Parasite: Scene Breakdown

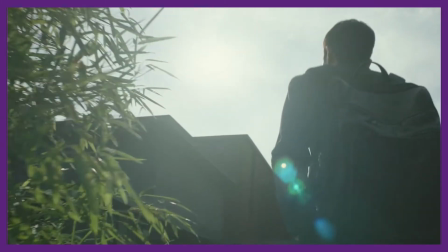You're watching Scriptease. In today's episode, we'll be breaking down a scene from Parasite.
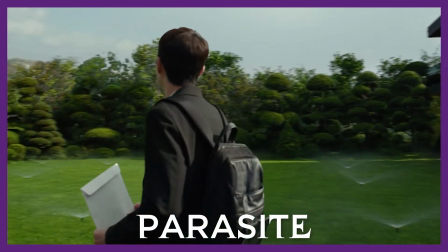You can expect spoilers for the whole film and mature language. In a story, the high point is only as good as the low point. You need to craft an exceptionally low point to make the soaring heights that your protagonist achieves even more marked. Essentially, you want to beat your protagonist down into the muck so that when they eventually rise back out of it, it's that much more rewarding.
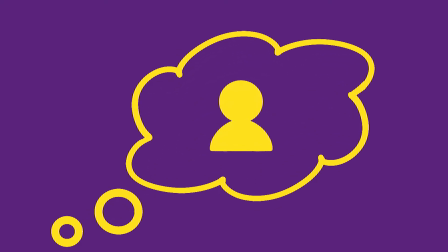Picture a day when you've been out working, maybe you were out in the freezing cold or doing hard labor.
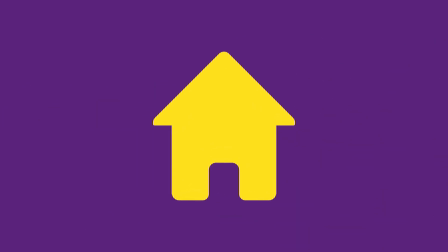And then you get home, you have a beautiful hot shower, a hearty meal, and curl up to play a game or watch a show.
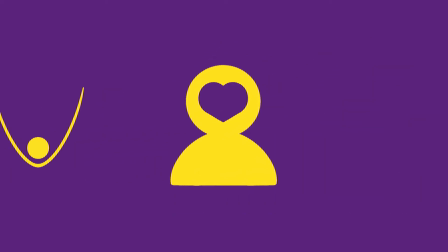It feels magnificent because your body has jumped from its tiring extreme to pure relaxation.
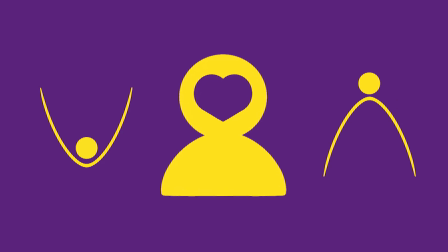It feels great because you earned it. That's what you're trying to do for your protagonist.
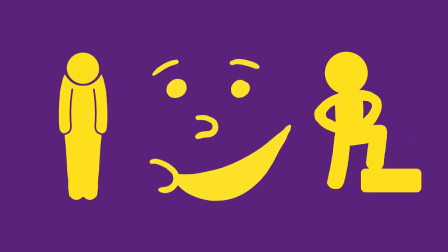You want the low to be very low, so that when they're at their high, the disparity is dramatized, and the audience understands that they've earned it.
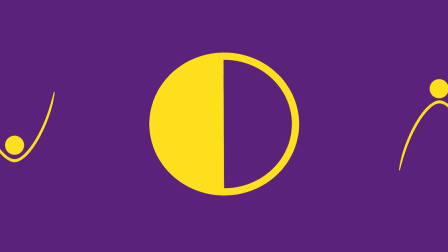Contrast is the key to anything after all, the juxtaposition of two vastly different states connected only by your story.
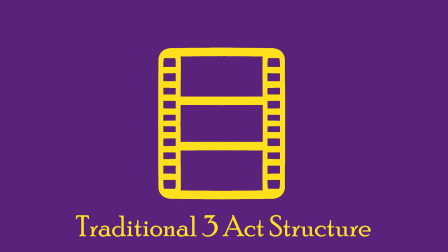In the traditional three-act structure, the low point comes at the end of the second act.
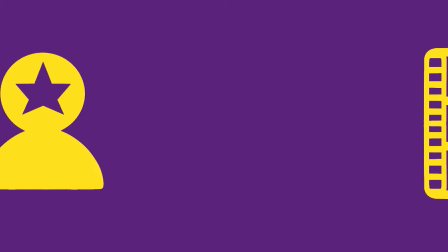After having struggled to achieve their goal throughout the entirety of the second act, the protagonist's way of life proves insufficient for overcoming the obstacles in their way.
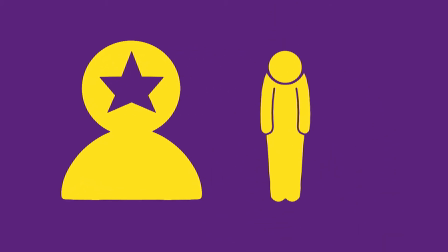They get beaten down. Despite all their efforts, their goal seems further away than ever.
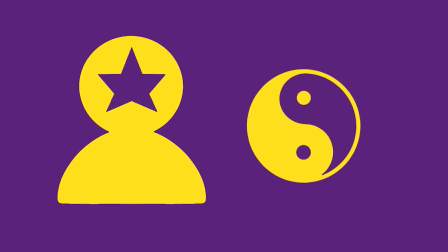In this moment, the protagonist will be offered a new philosophy that might allow them to succeed. Whichever philosophy they choose, the protagonist is tested in Act 3 in the climax.
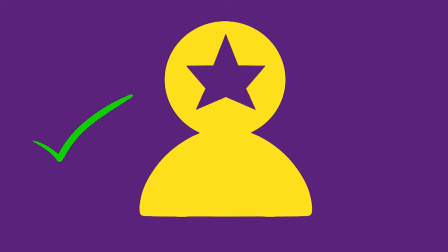Either their choice is proven correct and they succeed, or they choose not so wisely and they succumb to their weakness.
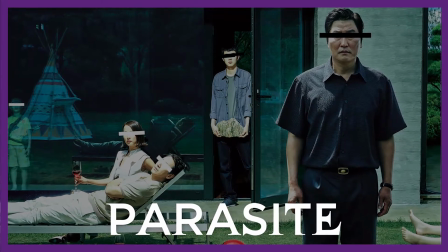Parasite, despite being unconventional in many ways, closely follows the three-act structure.
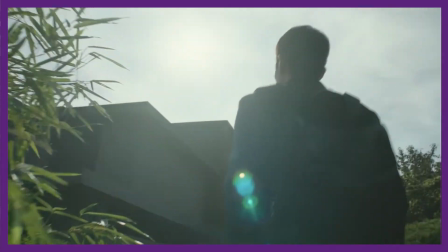After lying his way into a new job opportunity, Ki-woo gets the rest of the Kim family jobs.
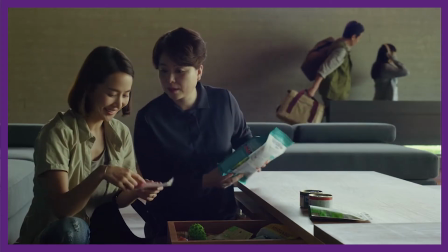The family weasels their way into caretaking roles for the Park family and, while struggling to do so throughout the second act, they eventually succeed.
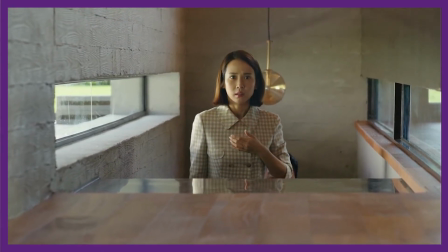A twist in the second act upsets this happy equilibrium and threatens the Kims' place.
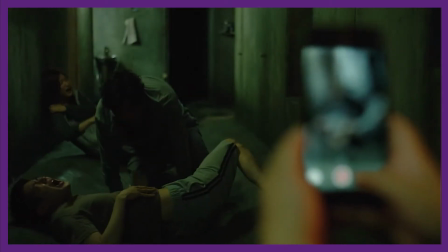As they scramble to evade detection by the Parks while subduing the hideaway couple Moon Gwang and Oh Gwen-se,
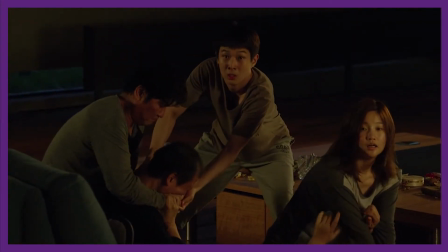the Kims realize they haven't achieved the wealth, status, or comfort that they really desired.
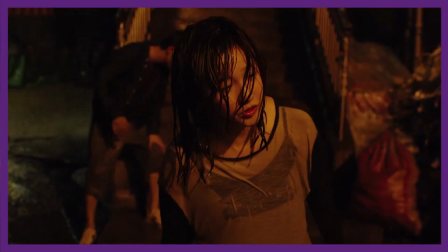This leads to the end of Act 2, their low point. Let's look at how this sequence plays out in the screenplay for Parasite.
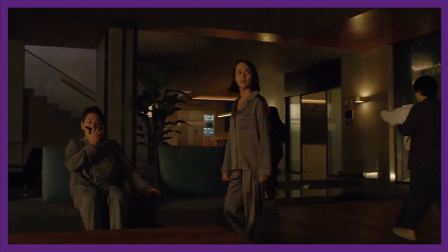We'll join in just after Da-hae has left the living room and Yong-kyo and Dong-ik decide to sleep on the couch to keep an eye on Da-song.
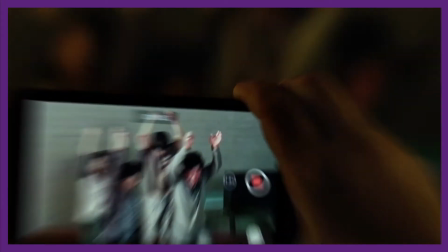The previous sequence has been alternating parts suspense and action, as the Kims have been hiding from the Parks and fighting with the hideaway couple.
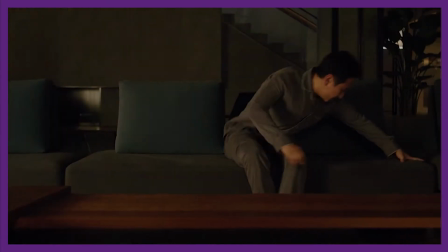To keep the pace of the film dynamic, the next sequence is quiet, relaxed even.
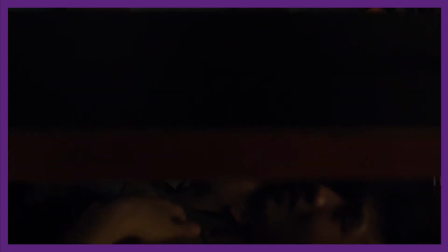The Kims are entirely still, concealed beneath the coffee table.
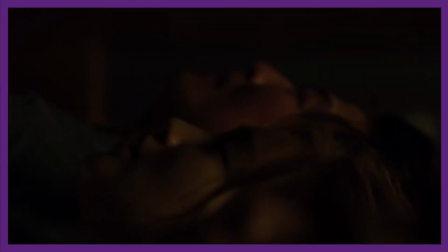This transition from nervous energy to relaxation is mediated by scenic respite in the action text.
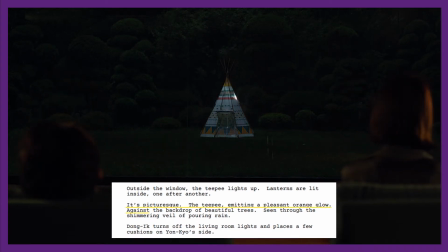It's picturesque, the teepee emitting a pleasant orange glow, against the backdrop of beautiful trees, seen through the shimmering veil of pouring rain.
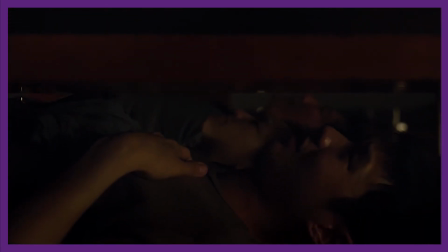This step back, plus the calm demeanor of the Parks, tells us that even though the Kims are still concealed, they're not really at risk of being found.
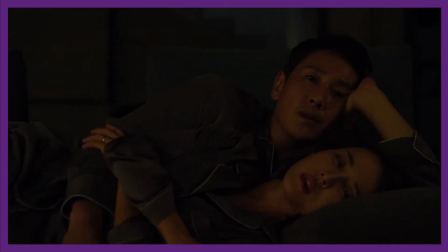This leads the Parks to openly discuss the Kims, oblivious to the fact that they're only mere feet away.
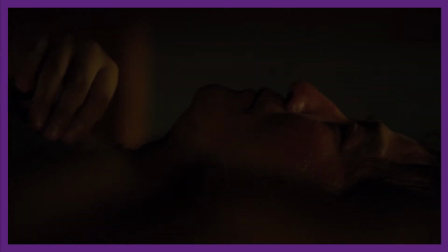In this moment, all the paranoid thoughts the Kims had about how the rich viewed them become reality.
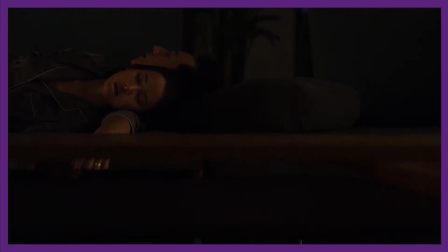Even in the setup of the scene, the Parks are physically above the Kims. The Parks are rested, safe inside their house, while the Kims lay awake in fear.
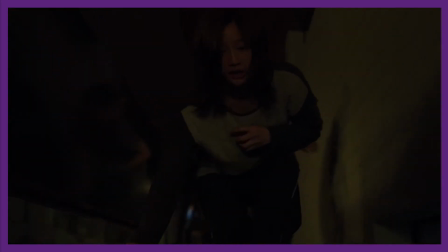This image here is a perfect contrast to the Kims' high point.
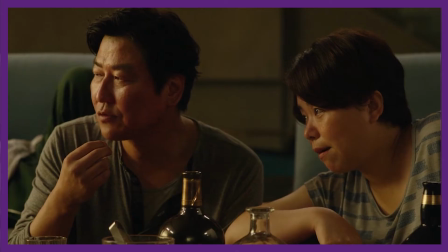Earlier on, we saw the Kims sprawled out in the lounge room, beer and snacks littering the floor as they fantasized about their lives among the wealthy.
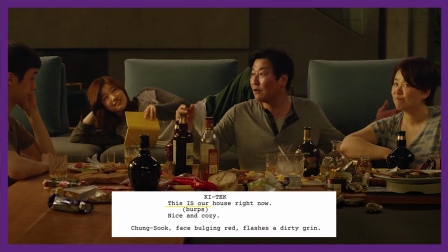As Ki-taek put it, this is our house right now, nice and cozy.
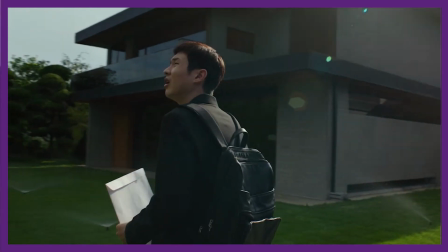But it was never really their house. They never really belonged there, as we now see with the Kims sequestered below the table.
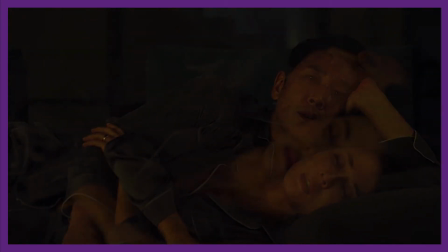The Parks discuss the Kims with a kind of dismissive disgust. It's more of a distant curiosity than any real concern.
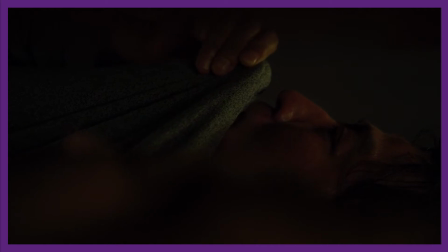This idea is embodied by the symbol of smell, a lingering presence created by the Kims' poverty that pervades and upsets the rich lifestyle of the Parks.
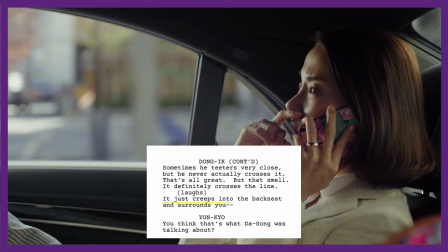It just creeps into the back seat and surrounds you.